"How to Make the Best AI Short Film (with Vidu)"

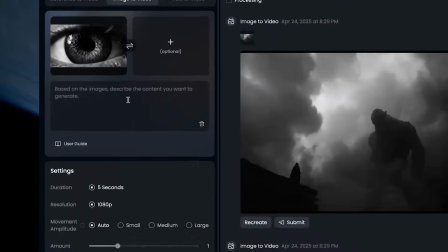246s
You can also add text if you want to assist the generation, but we found that adding nothing typically gets the best results.
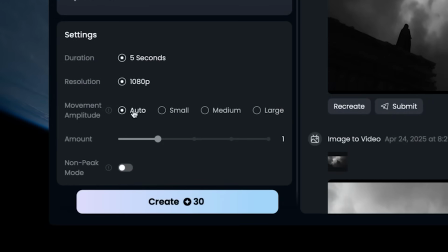253s
If you do add text to go with it, just keep it very simple and then press generate.
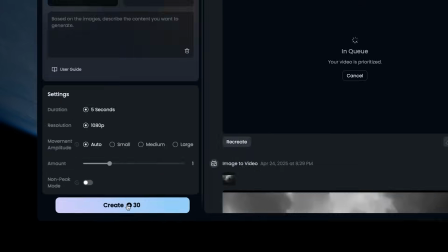257s
Just like with image generation, the more you generate the more excellent shots you're gonna have to work with in your final project.
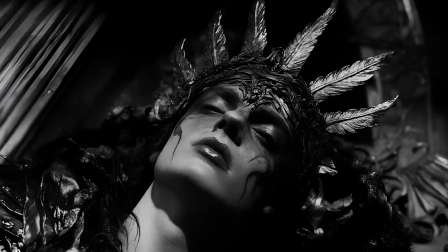263s
We did the same process with all our keyframes until we had all the shots we needed to make the finished film.
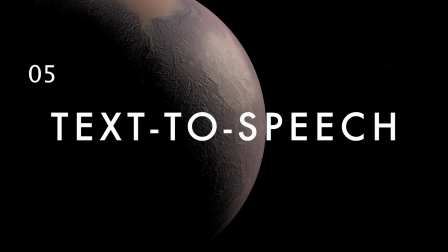269s
Then it was time for narration. The narration for this project was everything.
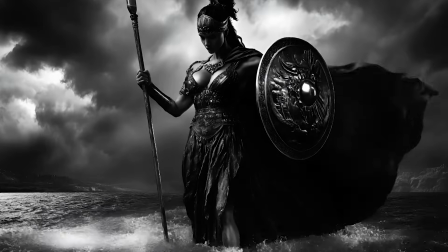274s
It needed to create a sense of gravitas, while still feeling like a classic epic myth that was being told.
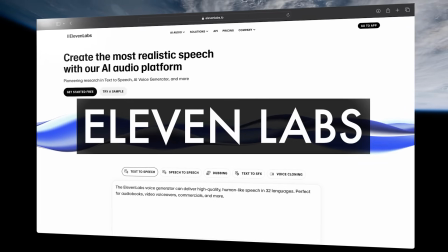280s
We used 11 laps to create the narration, so first we had to find the perfect voice.
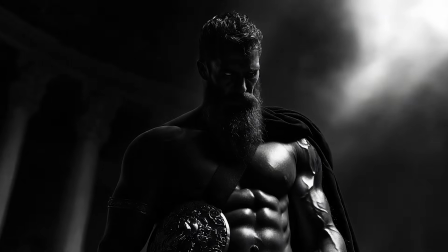284s
After a bit of searching we decided on Julian, a voice that felt one part David Wynham from 300 and one part Anthony Hopkins as Odin from Thor.
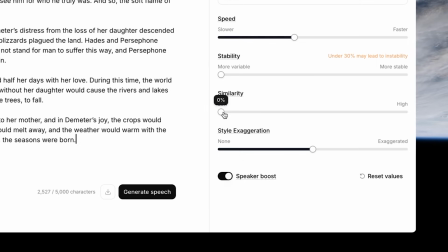293s
Once we had the voice selected, we pasted in the script, adjusted the sliders to what we wanted, and pressed generate.
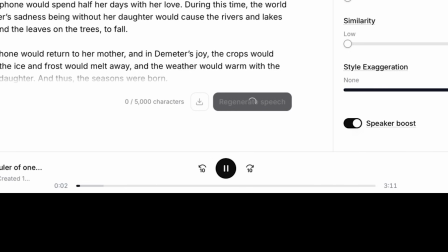299s
Once it's done generating, it will automatically start playing it back for you to preview. If it's just how you like it, just hit download and that audio will be ready to be used in your project.
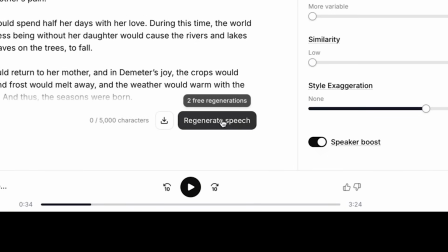308s
If you want to hear it another way, just hit generate again or tweak the sliders a bit before re-running it.
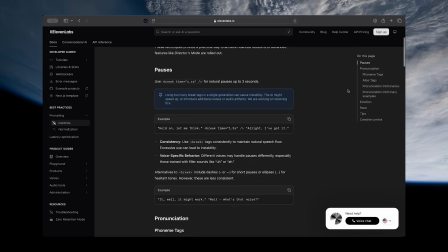313s
If the narrator still isn't reading it quite how you'd like it, Eleven Labs has a key that you can use to help you give more specific directions about how certain lines should be read.
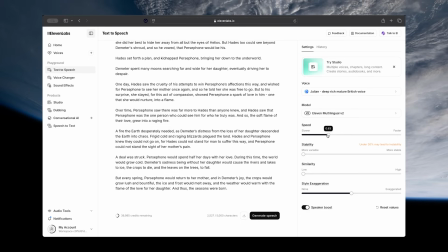321s
We'll link that in the description of the YouTube video. We added generate our script until we got the perfect take that had great pacing and the right level of intensity.
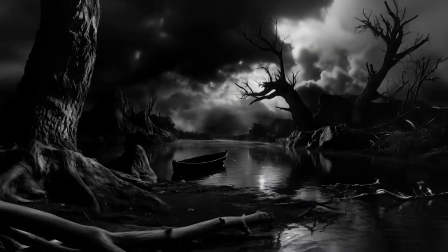329s
But even if you don't get a perfect take, you can adjust spacing in your edit later, which we did to get excellent pacing.
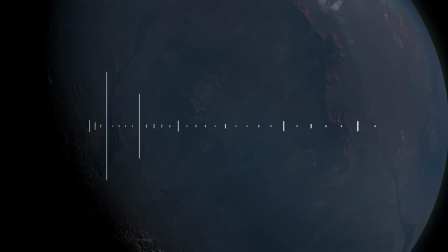335s
You can also combine the best parts of two or more different generations in your edit. Next it was time to start editing the whole thing together.
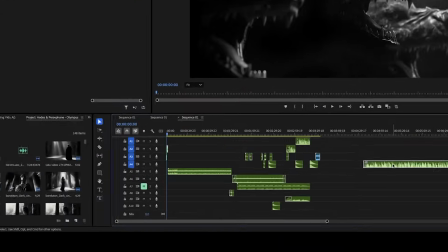343s
In our editing timeline, we laid down the narration first, to serve as a sort of skeleton for the whole project that we would then build upon.
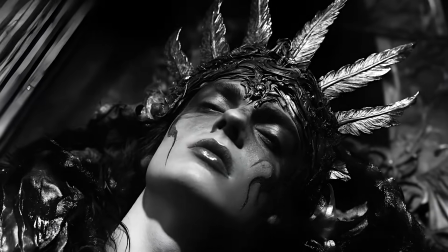350s
For this type of project, you should be able to close your eyes, listen to the entire narration play, and be entertained by that alone.
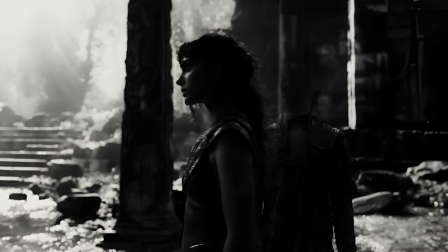356s
Once we had that, we started adding our video generations in the key places they needed to go until they were all in place.
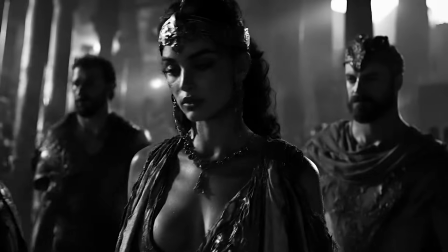363s
Sometimes you'll notice that you need a different shot or another shot altogether.
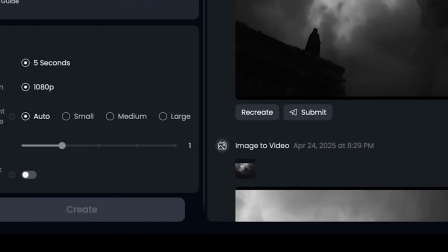367s
Just go back through the same steps, generate your keyframe image, bring that into VDU and generate your video, then drop that into your editing timeline.
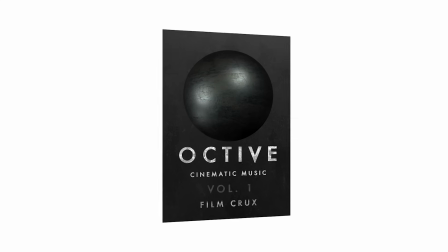375s
Once we had in all our clips, it was time to add music. We used a few tracks from our Octave Cinematic Music libraries that you can get in the FilmCrux store. We also added sound design from our Singularity cinematic sound effects libraries throughout the project to bring it to another level and make it more cinematic.
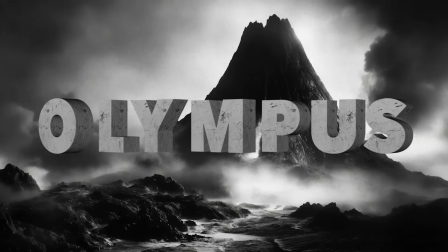391s
Finally, we created the Olympus titles for the series in Adobe After Effects and dropped that in at the end of the project.
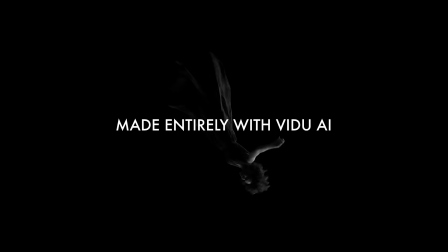397s
We also wanted to create a stunning scene that got people's attention at the end of the film. So for this we did a combination of different techniques to get this incredible shot.
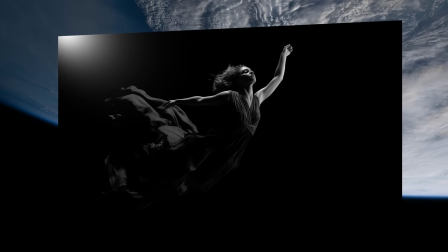405s
First, we generated the keyframe image in Mid Journey of a woman falling in an infinite black abyss.
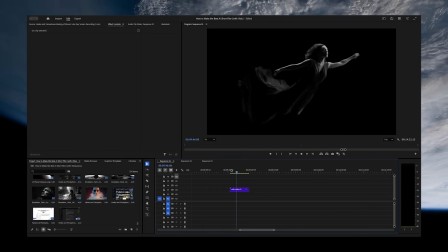409s
We then took that into VDU and generated a video clip from it. Once we had the perfect one, we brought it into our timeline in Adobe Premiere Pro.
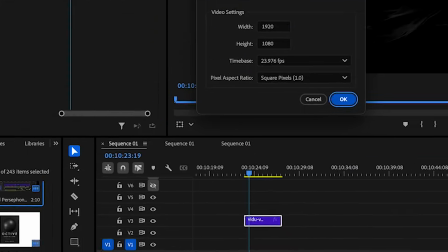417s
We wanted the shot to feel more dramatic, so we created a new solid black layer by making a new color matte,
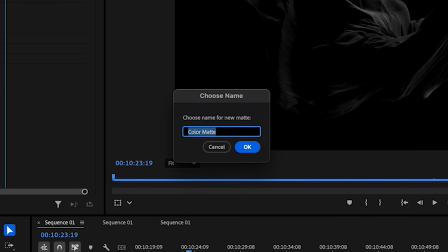423s
choosing black as the color, and then putting this on a layer beneath our clip.
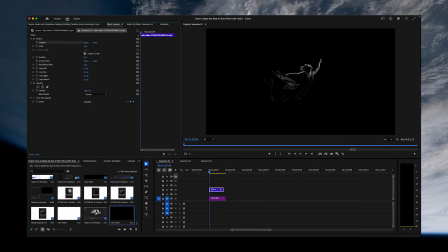426s
We then went to the transform settings for the clip, shrunk it down, and rotated it to the angle that looked the most dramatic as she was falling. We then went to the beginning of the clip and used the position to move her towards to the top of the screen, set a keyframe, went to the end of the clip, and then moved her towards the bottom of the screen and set another keyframe on the position to create the effect of
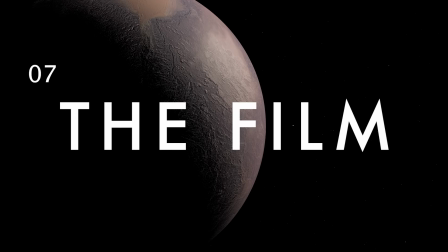446s
falling. This final shot is probably our favorite in the entire film. Once our entire project was edited, the only thing left to do was export it.
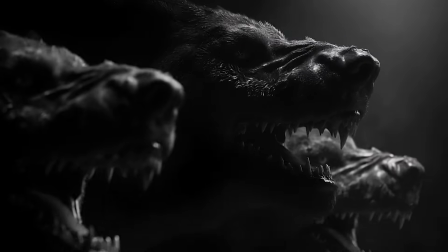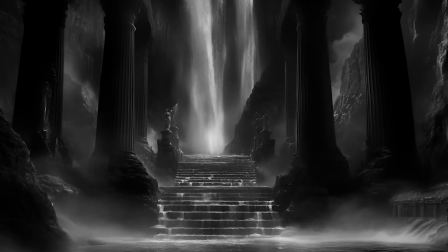461s God of the underworld and ruler of one third of the universe alongside his brothers Poseidon and Zeus.
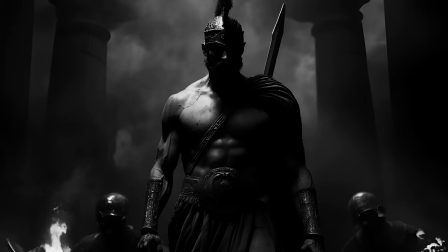469s Hades was so feared that during sacrifices to him, mortals dare not look.
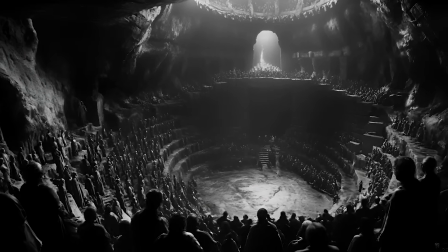476s Although all men would eventually make it their final home, for Hades the underworld was a lonely place.
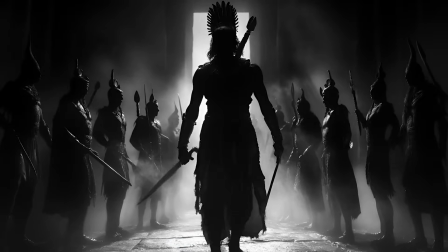484s You see, no one was quick to make friends with the Lord of Darkness,
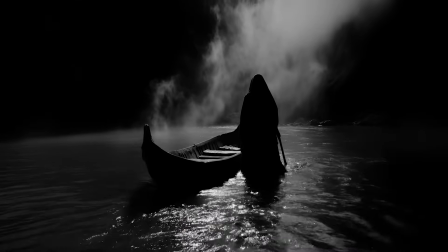489s and so Hades' life was one without companionship, one without love.